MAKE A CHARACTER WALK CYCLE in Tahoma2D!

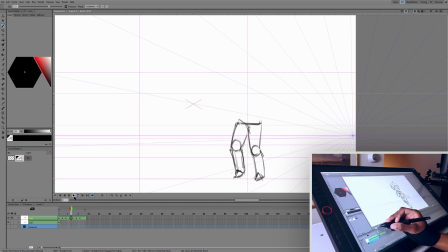15:43 So I don't know if that's something we're going to have to correct or whether that's just sort of the nature of her walk. So this looks like the legs sort of floating into this position. We don't want that. We want the leg to be more straight here so it can and contrast that position, and you can see that the leg is actually bent.
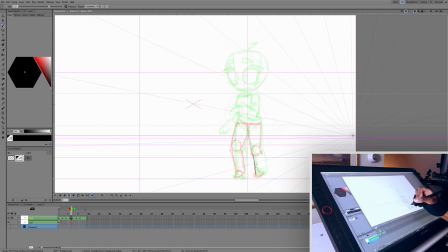16:00 Especially with this shin right here. It's sort of bent here. I wanna negate that angle with this pose. Make it so it's not bent.
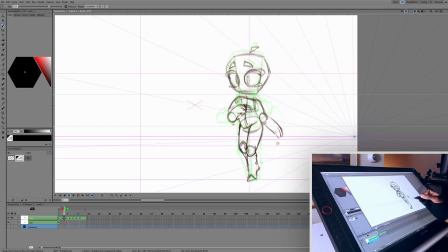16:11 Alright, so it's playing a bit fast. All we have to do is make the last up pose, and then we can slow it down and get to timing it as well. So this pose is the last up pose, and it's going it's going to go back into our first frame so you have the first frame reference and we have the frame right
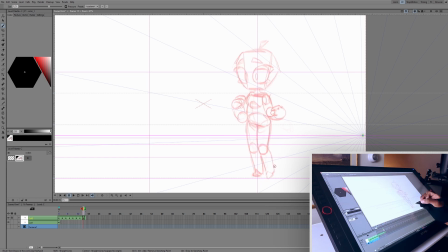16:29 before this referenced as well so we're all set so let me get the legs first let's see where we're going this leg is going to be let's see where are we where is it at in the first pose so it's all the way out of sight in the first pose
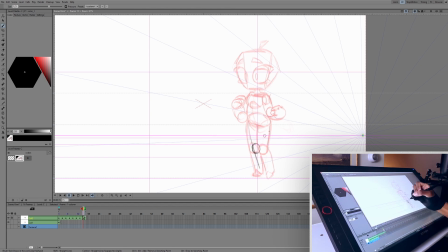16:43 so we're going to push it all the way back like that make sure it's like that and then this other leg is going to come forward like this and
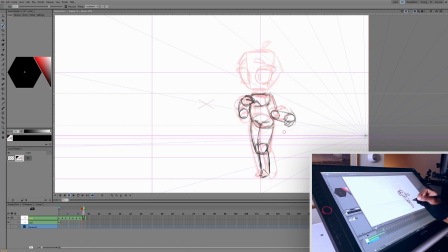16:58 want to make sure that everything is higher than the next frame so we can have that sort of we can have you can see the shift downwards when we go to the contact pose all right now that we're done with all those poses we've got the two contact poses the two passing poses
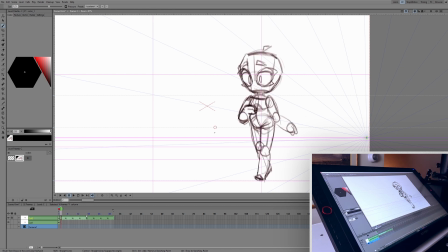17:13 the two down poses and the two up poses we are all done with all the poses we have to do for this walk cycle and so far that looks so much better than I thought it would wow look at that so much personality this is a this is a runway walk very very
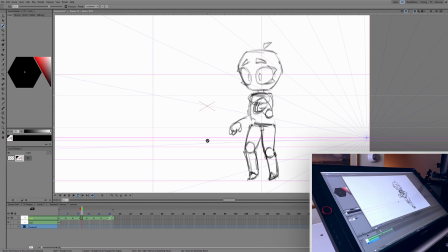17:29 that turned out way better than i thought it was i already see some things they have to fix there um only minor things but basically that's it guys that's how you get your basic walk down gotta get the contacts down then the passing poses and then the up and down poses no walk
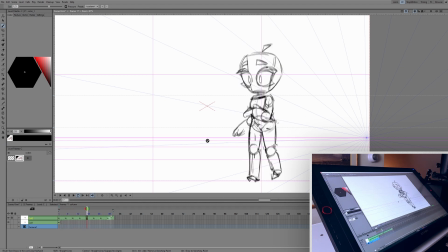17:45 is ever a basic walk rarely will you ever animate a very basic walk but um it's good to get a basic walk down but i'm just very proud of having a lot of personality in this walk and I encourage you guys to add some personality to your walk as well.
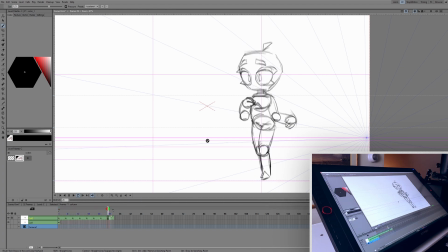17:59 Try to think about what the character is doing, who the character is, what their personality is, and kind of why they're walking. So of course next we're going to be adding the second pass which is the clothes on our character because we got to get the anatomy figured out first before you start adding things on top.
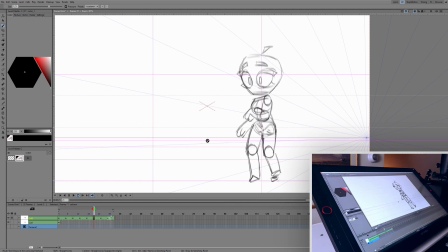18:14 We're going to add a layer on top, get the appropriate clothes for this animation occasion. Then we're going to move on to line art, coloring, and shading.
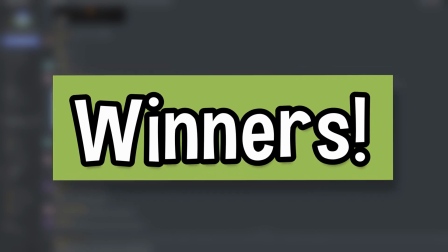18:23 Before I go, I want to announce the winners of the Walk Cycle Animation Contest hosted on my Discord server.
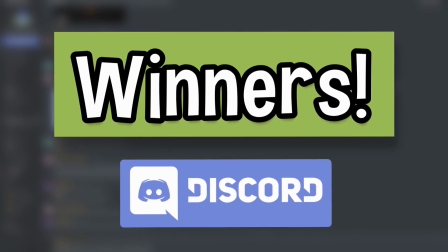18:30 We host animation contests monthly, so if you want to join, earn some points, and develop your animation skills, follow the link in the description to join my Discord server. I have two winners for this month, I just couldn't decide between these two, and there are actually two previous winners,
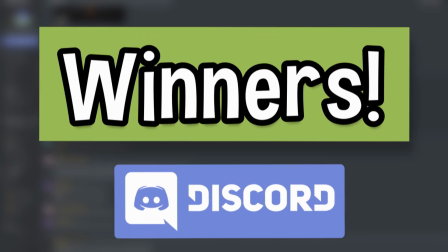18:43 so congratulations to Just an Ordinary Fish Gal for making this really, really awesome,
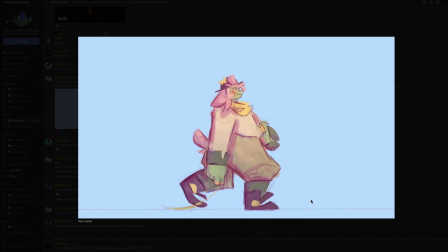18:48 sketchy, textured walk cycle. I believe this is an original character, which is really, really awesome. You definitely communicated the jovial, energetic walk that this character has, along with some nice secondary animation with the leaf they're holding.
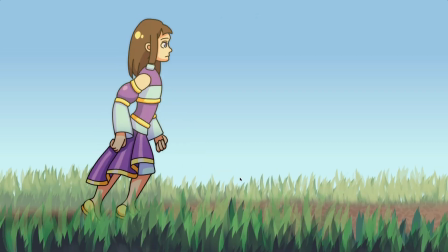19:02 This animation looks awesome. Second winner is Nexi Laza. Once again, this animation just has so much effort put into it. I can see you made the background loop. Character design is nice, and it's all colored and completely finished.
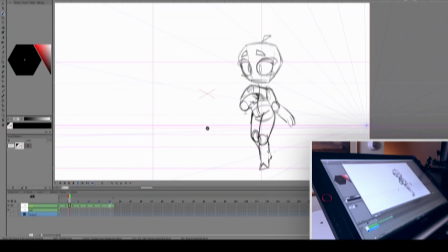19:13 Great work on this one. I can already see some improvement on your part. thank you guys so much for watching i had so much fun making this tutorial if
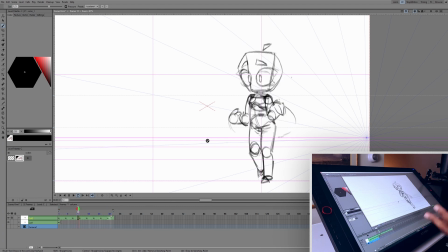19:20 you want to check out how you can get this custom brush that i use this pencil brush that looks really really good check out the tutorial in the card if you want to support free animation tutorials be sure to check out my patreon page with the link in the description below with all that said i'll see you guys next time peace